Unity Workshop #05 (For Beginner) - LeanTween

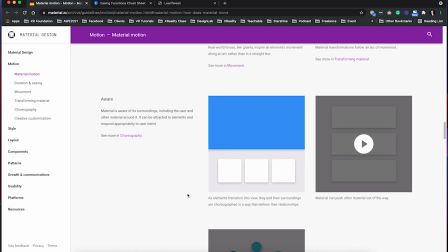(8:11)
Also, so you can see like 3 dots, right? And when you click each one, and it kind of enlarge different ones. So it shows awareness, right?
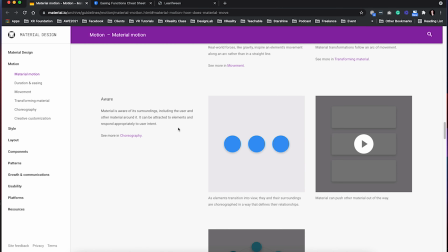(8:23)
Material is aware of its surroundings, including the user and other materials around it.
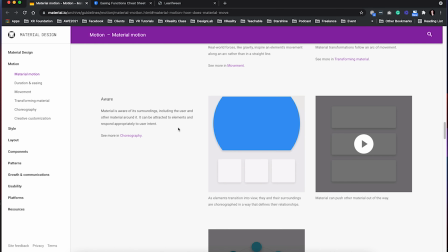(8:29)
It can be attract to elements and respond appropriately to user intent. Okay, so this one,
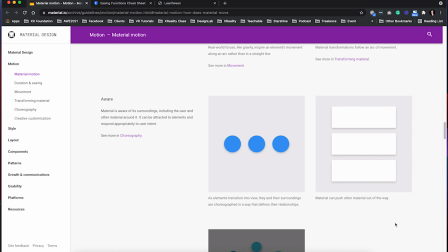(8:40)
when you click, right, and something, push it, becomes bigger and push other
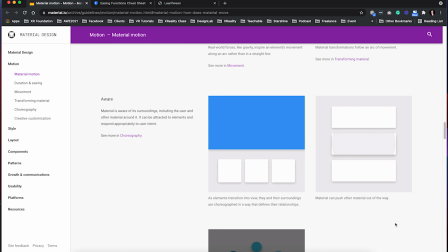(8:49)
blocks outside of the boundary, right?
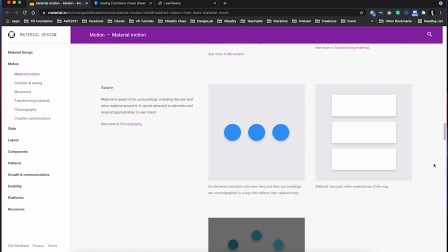(8:52)
So you can see like, so this is something that we used to see, but we kind of didn't really notice it, right?
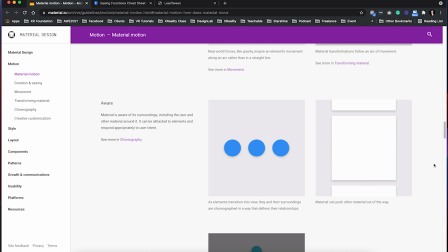(8:59)
We didn't realize that actually it looks very natural, right? It feels like the UI has life, and we are interacting with like organic living,
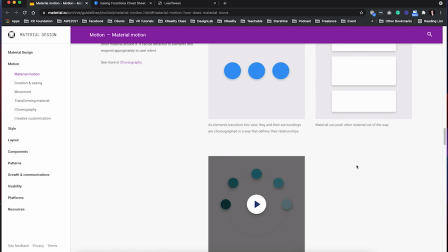(9:10)
or it has its own life, right? And everything looks really natural.
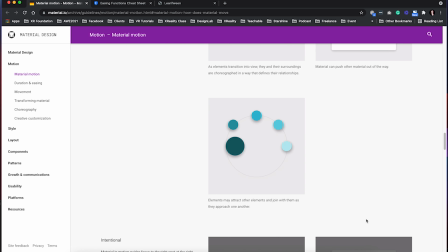(9:16)
See?
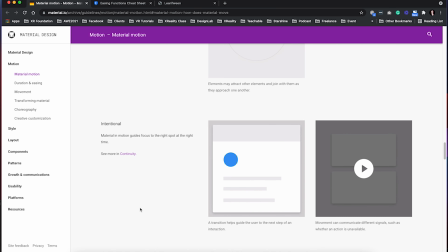(9:21)
Intention. Okay, so when you click, right, it has a transition helps guide the user to the next step of an interaction, right?
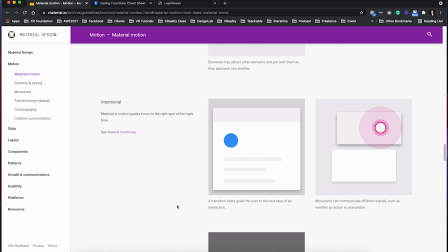(9:32)
And this one, you can see the movement can indicate different signals. For example, like the top one, it feels like, oh, this cannot delete, but the second one, it means that you can delete the second one, right?
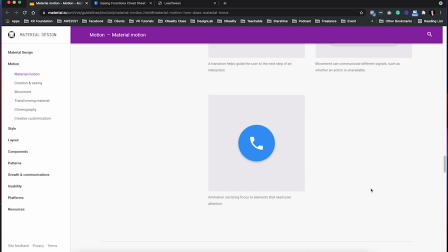(9:47)
And animation can bring focus to the elements and need users' attention. For example, like you see like this phone ring, right? You can feel like something is vibrating, kind of like stimulation, like the phone call, right?
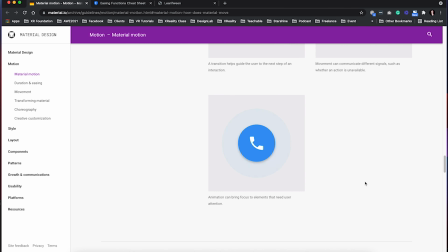(10:03)
When there's a phone call like long time ago, you can see like the actual phone, right? Like vibrating, right?
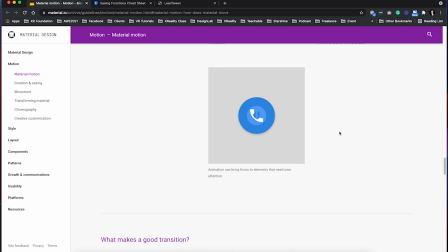(10:10)
So yeah, even though our phone right now is like a rectangle, it's not even this one, but like phone like this.
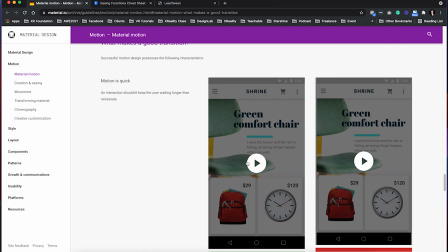(10:19)
Okay, so what makes a good transition? For example, like you see this, right?
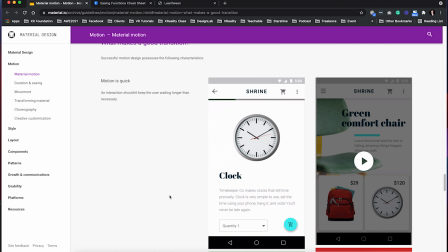(10:25)
It's very fast, right? So motion is really quick. It's not wasting people's time.
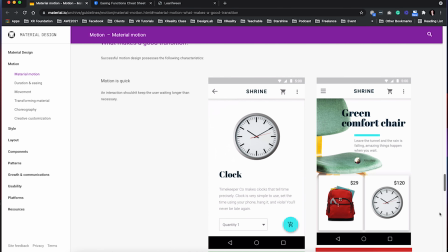(10:31)
But if you see this one, you click it and there's no response.
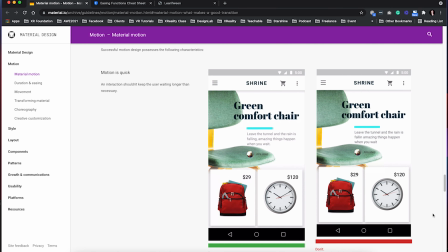(10:35)
And after a long time, it just show up. So you might feel like a little bit confusing, right?
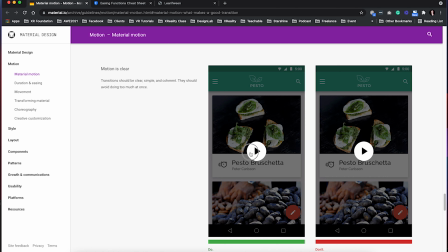(10:43)
And motion is clear. Okay, let's see the clear motion. You click it, right?
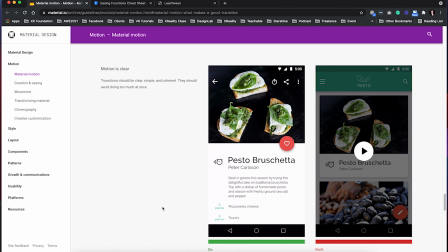(10:49)
Everything shows up really subtle, and you see like the like button, yeah, it's here, right?
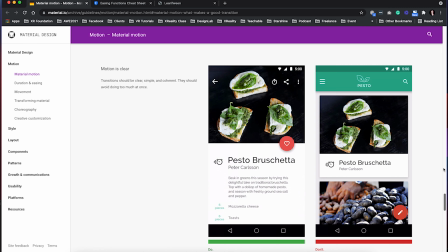(10:56)
Just pop up. If you see the unclear one, you can see, wow, what's going on?
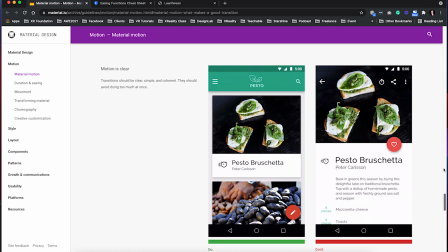(11:04)
Why that heart just like slide in like in anywhere, right? It's just like there's no no way that heart is like losing.
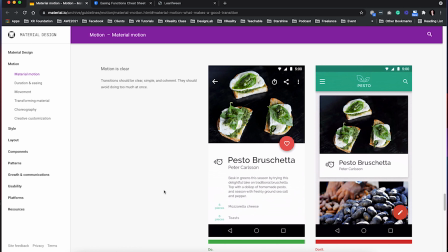(11:13)
Are you losing your heart or something, right? Dropping out. Right, so it's very weird.
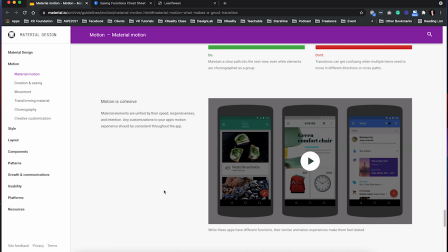(11:18)
Okay, so that's the motion is cohesive, right? Okay, let's see.
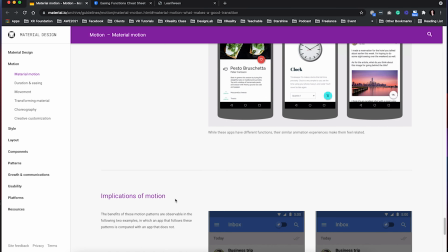(11:24)
Yeah, so this means that the motion is cohesive. And implication of motion.
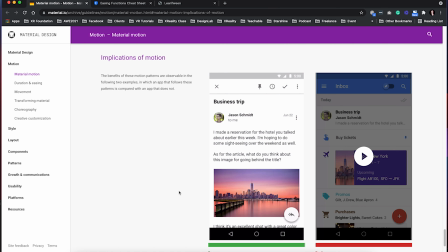(11:31)
Okay, so let's take a look. Yeah, so when you kind of like click, everything just pops up, right?
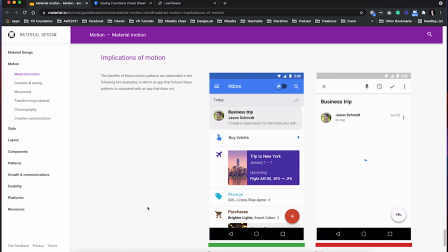(11:41)
Okay, and if you see this, ooh, yeah, why?
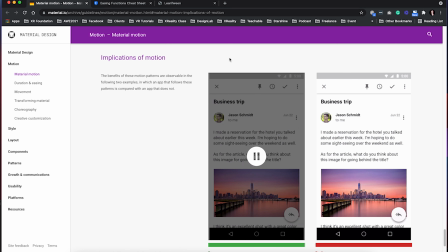(11:46)
Yeah, so it feels like this one feels like, oh, this is the second layer, but this one is like, it's very weird, right?
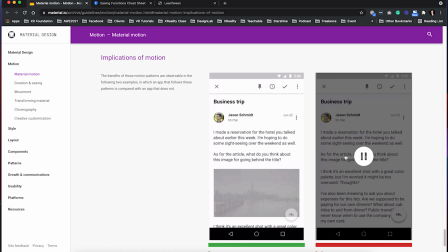(11:55)
Because when you click, why that one was just like jump out, right?
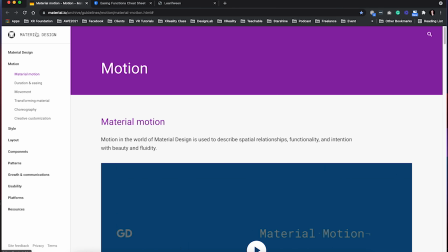(12:02)
So yeah, so this in material design in this page, or if you want to see more about the material design, you can take a look.